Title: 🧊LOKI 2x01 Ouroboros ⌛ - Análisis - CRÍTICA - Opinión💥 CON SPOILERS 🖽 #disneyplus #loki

De nuevo, poco que decir. Es un capítulo, creo que queda bastante claro, de diálogo. Es un capítulo de diálogo con poca acción, diálogo y dirección de actores, en el cual todos los actores para mí están muy bien. Luego veremos cuál es mi personaje destacado, pero todos los actores están estupendamente, cada uno en su punto. Y sobre todo lo que digo, con la dificultad de tener que coger el personaje que dejaste hace dos años y en esa tensión y en ese momento dramático en el que quedó la primera temporada. Así que en ese sentido, chapó.
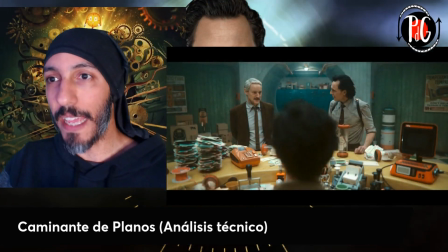(9:01)
Y por último, dentro de este apartado de análisis, quiero destacar esta escena, porque no sé si os habéis fijado en cómo está dirigida esta escena. El montaje y la dirección técnica de esta escena es muy curiosa,
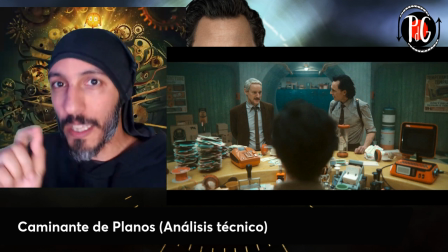(9:14)
no es que sea algo súper novedoso, pero por si no os habéis dado cuenta y queréis revisitarla otra vez, la primera escena que tiene Uroboros,
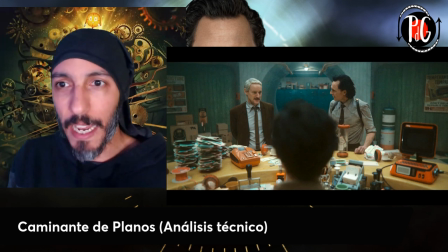(9:21)
lo que vamos a ver es un montaje, al principio llegan aquí, Vamos a ver luego un montaje en paralelo con la línea presente, con la línea del pasado donde va Loki.
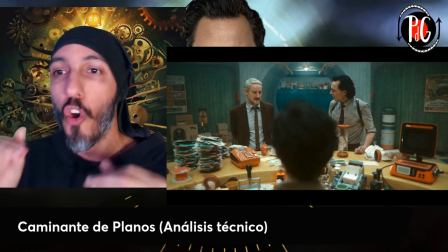(9:30)
Vamos a ver ese montaje en paralelo muy bien llevado con una superposición de diálogo entre las dos líneas de montaje.
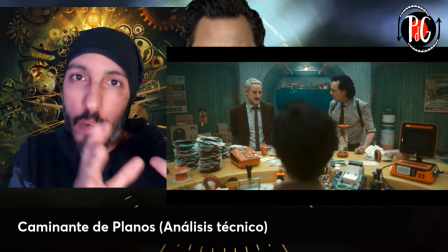(9:37)
Es decir, a veces la última frase, o sea, la frase de una línea temporal la acaba la otra línea temporal retomando otra frase diferente.
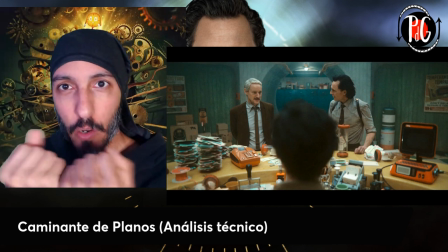(9:46)
Eso está muy bien porque hace una unión bastante potente.
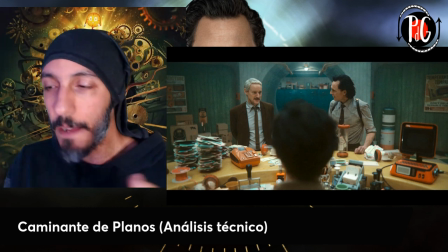(9:49)
Y si os fijáis, además, vamos a empezar esta escena con planos más alejados, con planos generales.
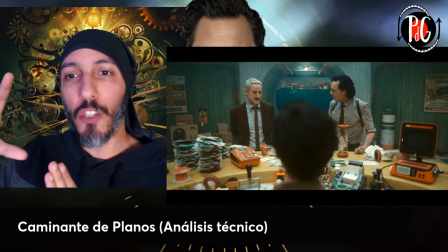(9:58)
Poco a poco, de estos planos generales, incluso hasta de situación,
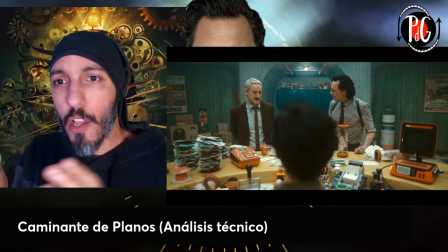(10:02)
con una lente un poco así de ojo de pez, con un gran angular, poco a poco nos vamos a ir haciendo a planos un poquito más cercanos.
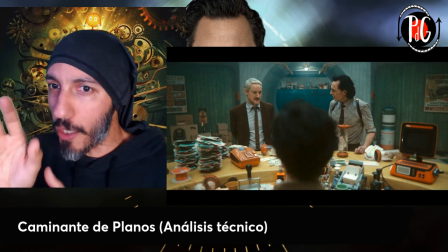(10:09)
Como este, por ejemplo, donde ya vemos como un plano americano.
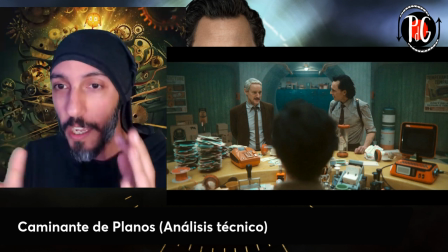(10:12)
Ya a los actores en el medio vemos la cabeza de Uroboros, pero en los actores ya lo vemos de cintura o un poquito más,
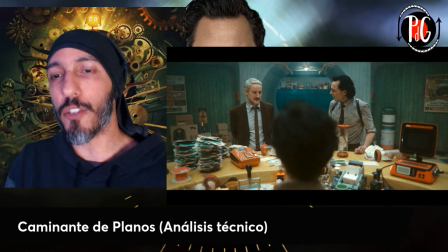(10:18)
a lo mejor porque está el mostrador, pero digamos que sería como un plano americano. Se cierra un poco el plano. ¿Por qué? Porque la escena empieza a ganar en intensidad. La escena avanza y como es una escena secuencia bastante larga, si esto a lo mejor lo mantienes con lo mismo plano sería un poquito más monótono.
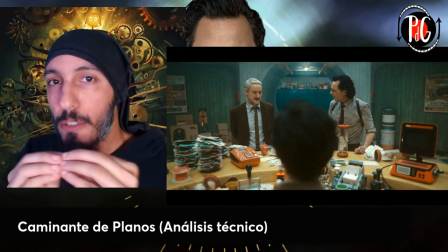(10:33)
Y de aquí, poco a poco, lo vamos a ir cerrando y vamos a acabar esta escena teniendo casi primeros planos,
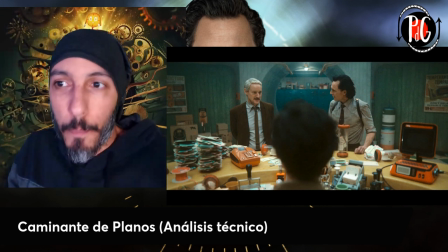(10:41)
o sea, casi el plano del busto, un poquito por debajo del cuello y ya está. ¿Por qué? Porque se ha llegado hasta la máxima tensión dramática de esta
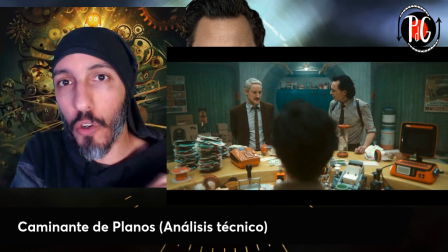(10:50)
escena y hemos ido avanzando con ellos también a nivel de la dirección. Por tanto, me parece muy destacado y me parece que llama la atención. Y si no os habéis fijado, pues ya os lo digo yo. Muy bien, siguiente apartado. Vamos con lo que llamasteis destellos sublimes. En este caso, dentro del apartado visual, algo que me ha parecido destacado. Y en este caso voy a rescatar dos cositas del capítulo. Por un lado, esta imagen.
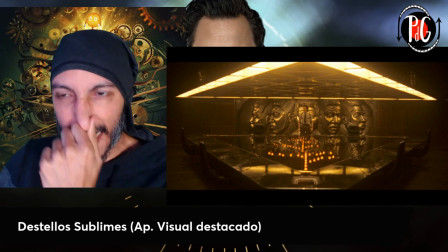(11:21)
Fijaos en esta imagen del despacho de Cannes.
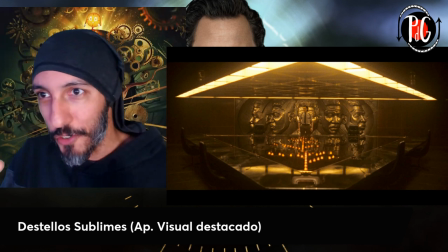(11:25)
del despacho, digamos, no de Khan, sino porque veis a Khan en la parte de atrás, del despacho, digamos,
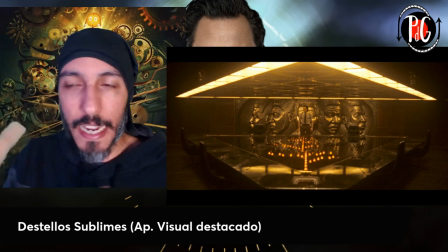(11:31)
donde se reúne este consejo en el que se están reuniendo por otro lado para hablar un poco de lo que ha sucedido y Loki en otra línea temporal está viendo realmente este despacho en el
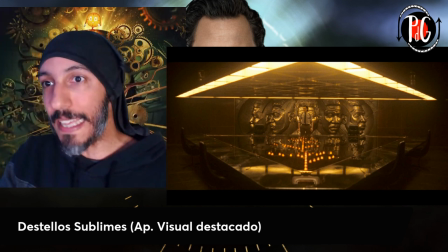(11:41)
pasado donde todavía no había ningún mural que tapase el rostro de Khan me gusta mucho este plano,
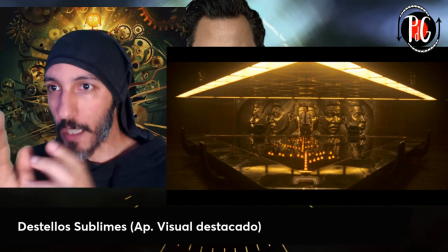(11:49)
fijaos como explota las líneas rectas pero a la vez explota también los vértices colocando justo en el centro a Tom Hiddleston,
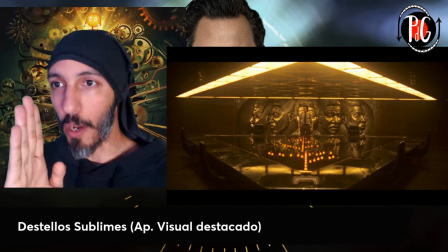(11:57)
al propio Loki,
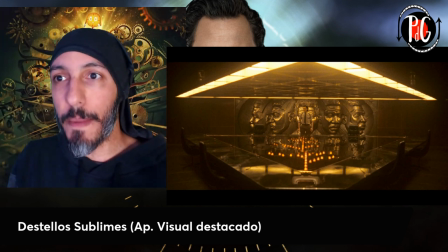(11:59)
a un lado y a otro los grandes rostros de Kant también de una manera simétrica y jugando con esa luz y con ese tono amarillo que hemos dicho,
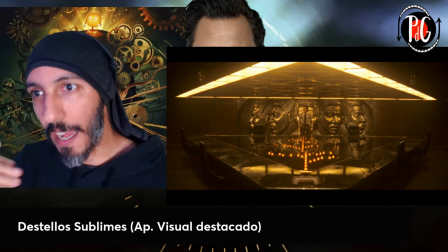(12:08)
esa luz que está en la parte de arriba pero que se refleja en la parte de abajo y con esos destellos que
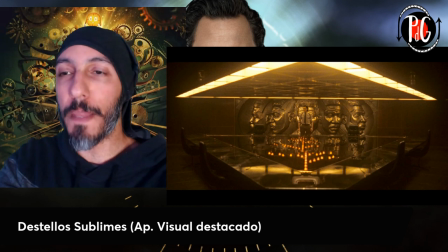(12:13)
también veis que se reflejan casi como si fuesen una especie de velas que están ahí en la parte central de la mesa, en fin es un plano que a mí me gusta mucho por composición y que quería traerlo porque me ha llamado la atención a nivel visual.
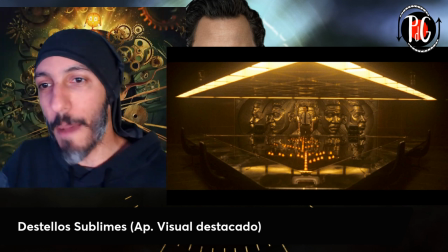(12:25)
¿Podría ser un wallpaper? Podría ser un wallpaper de la semana, como hacíamos en Fundación. Y el otro plano que me ha llamado la atención es este.
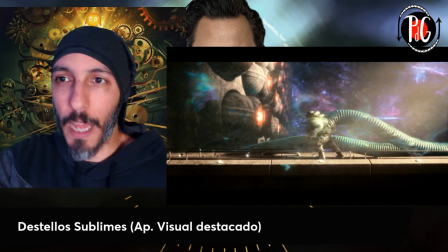(12:32)
Toda esta parte visualmente es una maravilla y técnicamente es una maravilla. Poco hay que decir.